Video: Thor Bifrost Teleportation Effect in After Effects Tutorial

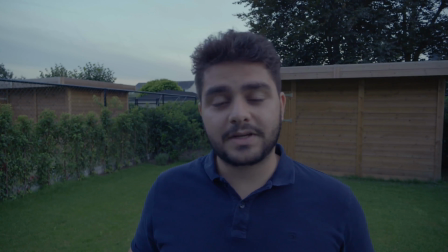[0:00] Alright, so I have a little problem with the video for today. I crashed my spaceship here on Earth and I can't get back on the Crater Galaxy Space Station, so...
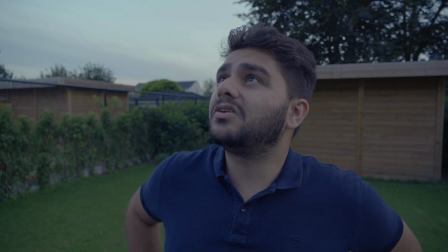[0:10] what do I do now?
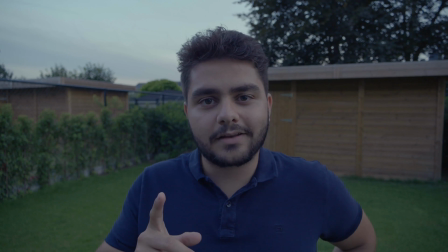[0:14] Or wait a second, I possess the power of Thor! So maybe... just maybe, I can use a Bifrost.
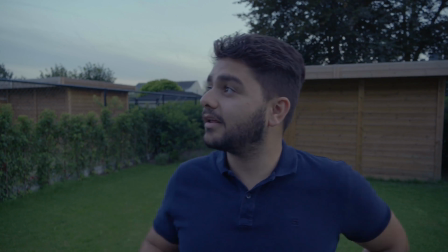[0:28] Let's try that. So can you take me back?
Hey, what's up, ladies and gentlemen? I'm Ignace, Aleya, and welcome to the CraterGalaxy.com space station. Here in space, we are experimenting with intergalactic filmmaking skills and visual effects. If you are interested in our upcoming videos, be sure to subscribe to the channel, hit the notification bell to stay notified when I upload new videos. Alright, so it's been a while again, but I've suffered a lot in the last week actually. I had a big fever, some inflammations in my throat, and it was probably because I'm not used to the space air here. But anyway, it was one of the worst weeks in my life, but finally I'm back and hopefully we can get on a roll now. Alright, so the first things first, here is what you need in order to create the Bifrost teleportation effect in Adobe After Effects.
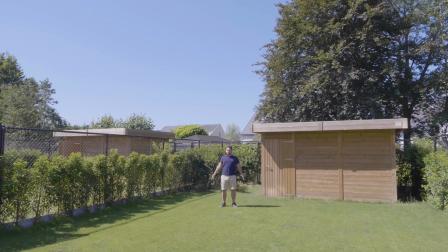[1:23]
I got a clip where I act like I'm beamed up, and then a clean plate of that same location. And I also have a dust wave from Action VFX, and it's actually free, so I'll put a link in the description below so you can download that as well. Before we get started on this tutorial, let me quickly introduce you to today's video sponsor, Monday.com.
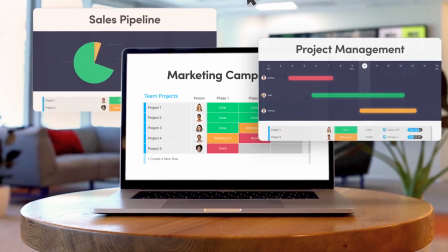[1:42]
Monday.com is a team management tool that aims to make every user feel empowered and part of something bigger than their own individual tasks.
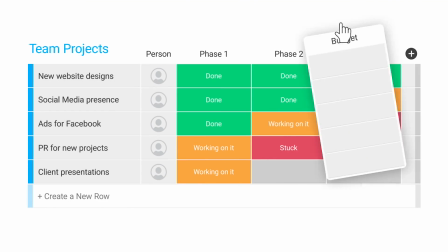[1:50]
And as a result, to boost collective productivity and transparency.
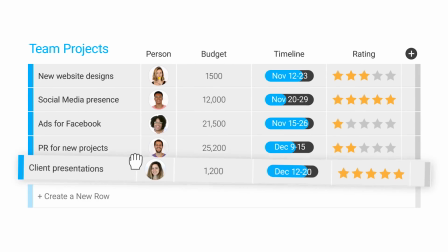[1:54]
Monday.com is a centralized platform for teams to manage every detail of their work,
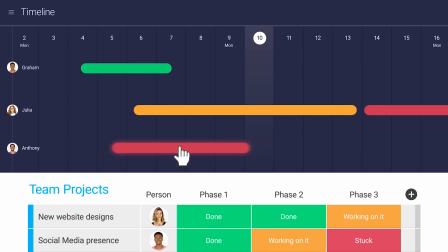[1:59]
from high-level roadmap planning to specifics of day-to-day tasks, while building a culture of transparency. The users actually have to love their tools, and that's the goal of Monday.com.
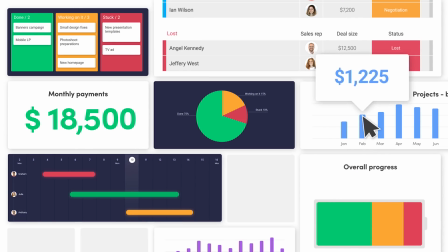[2:10]
If you'd like to find out more about Monday.com, definitely check out the link in the description below,
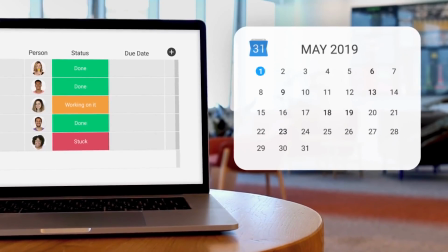[2:15]
and for the next 60 days you'll get 10% off if you use the coupon code INIAS or if you use the original link I have attached in the description below. Alright, so back to the Bifrost teleportation tutorial. First, I drag in the dust wave footage into a new composition.
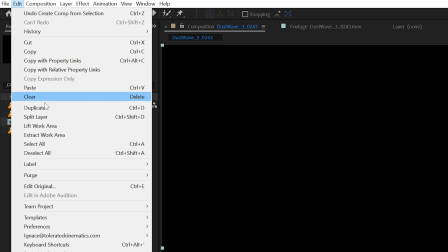[2:30]
I want to delete the background here. Duplicate the layer and add a tint effect.
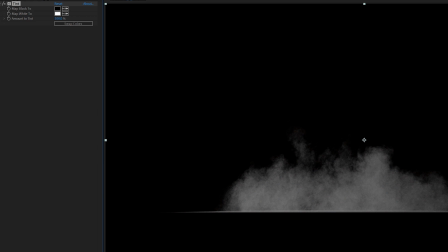[2:35]
Then add a levels effect and add more white.
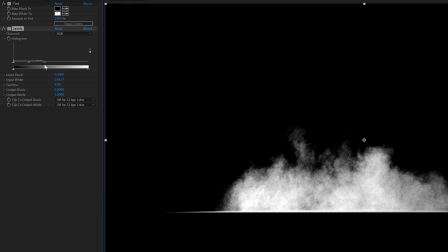[2:38]
We are going to be using this layer as a luma mat for the actual smoke, so the more white you see, the more smoke you'll see.
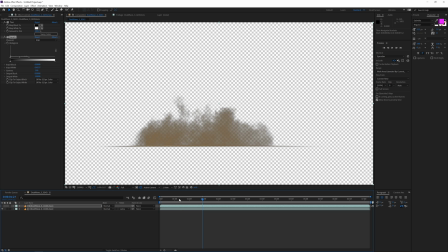[2:44]
Set the smoke layer to a luma mat and mask out the bottom part so you don't see that hard cut line.
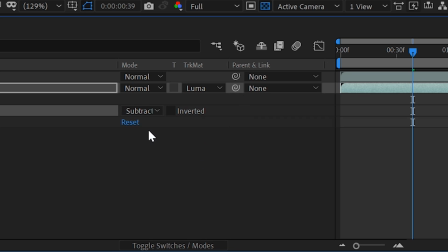[2:50]
Also feather it a bit, and then next I'm going to import my acting footage.
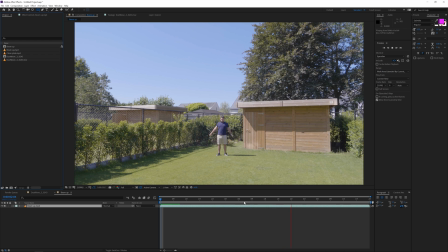[2:54]
Go to the place where you act like you're beamed up and you can set a marker to make it yourself a little bit easier. Then bring in the clean plate and then make an ellipse tool, add a circular mask around where I was, make sure to include the shadows and feather the mask a bit so we cover the area where I was.
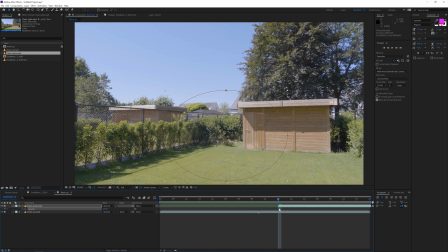[3:12]
Then fade this layer in so it looks like I'm vanishing. Next, we are going to add in some smoke elements and add the curves effect, try to match it to your preferences. I'm going to add a time remapping effect to make the impact come faster, but you can do it however you like.
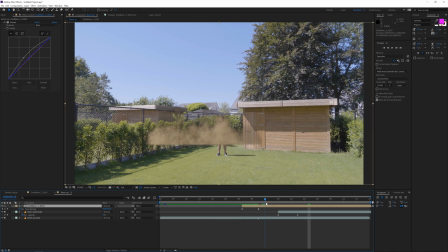[3:29]
You can duplicate the smoke offset a little bit and scale it up so it fills the screen a little bit more.
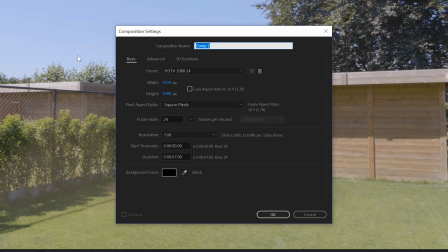[3:44]
Next, we are going to create a new composition and add a solid layer with fractal noise effect applied to it.
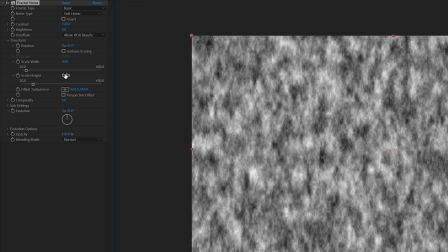[3:50]
Go into the transform settings of the fractal noise and uncheck uniform scaling. Lower the width and increase the height so you get something looking like this.
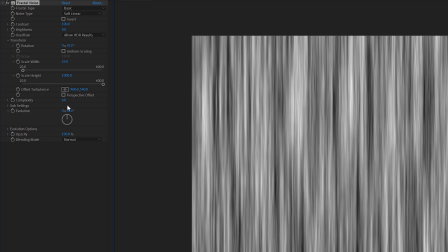[3:58]
Next, we're going to offset the offset turbulence, create a keyframe at the beginning of the timeline,
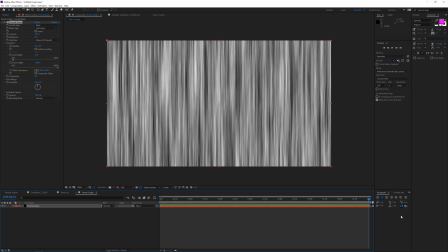[4:03]
and then at the end change the value quite a lot so it looks like it's going at the speed of light.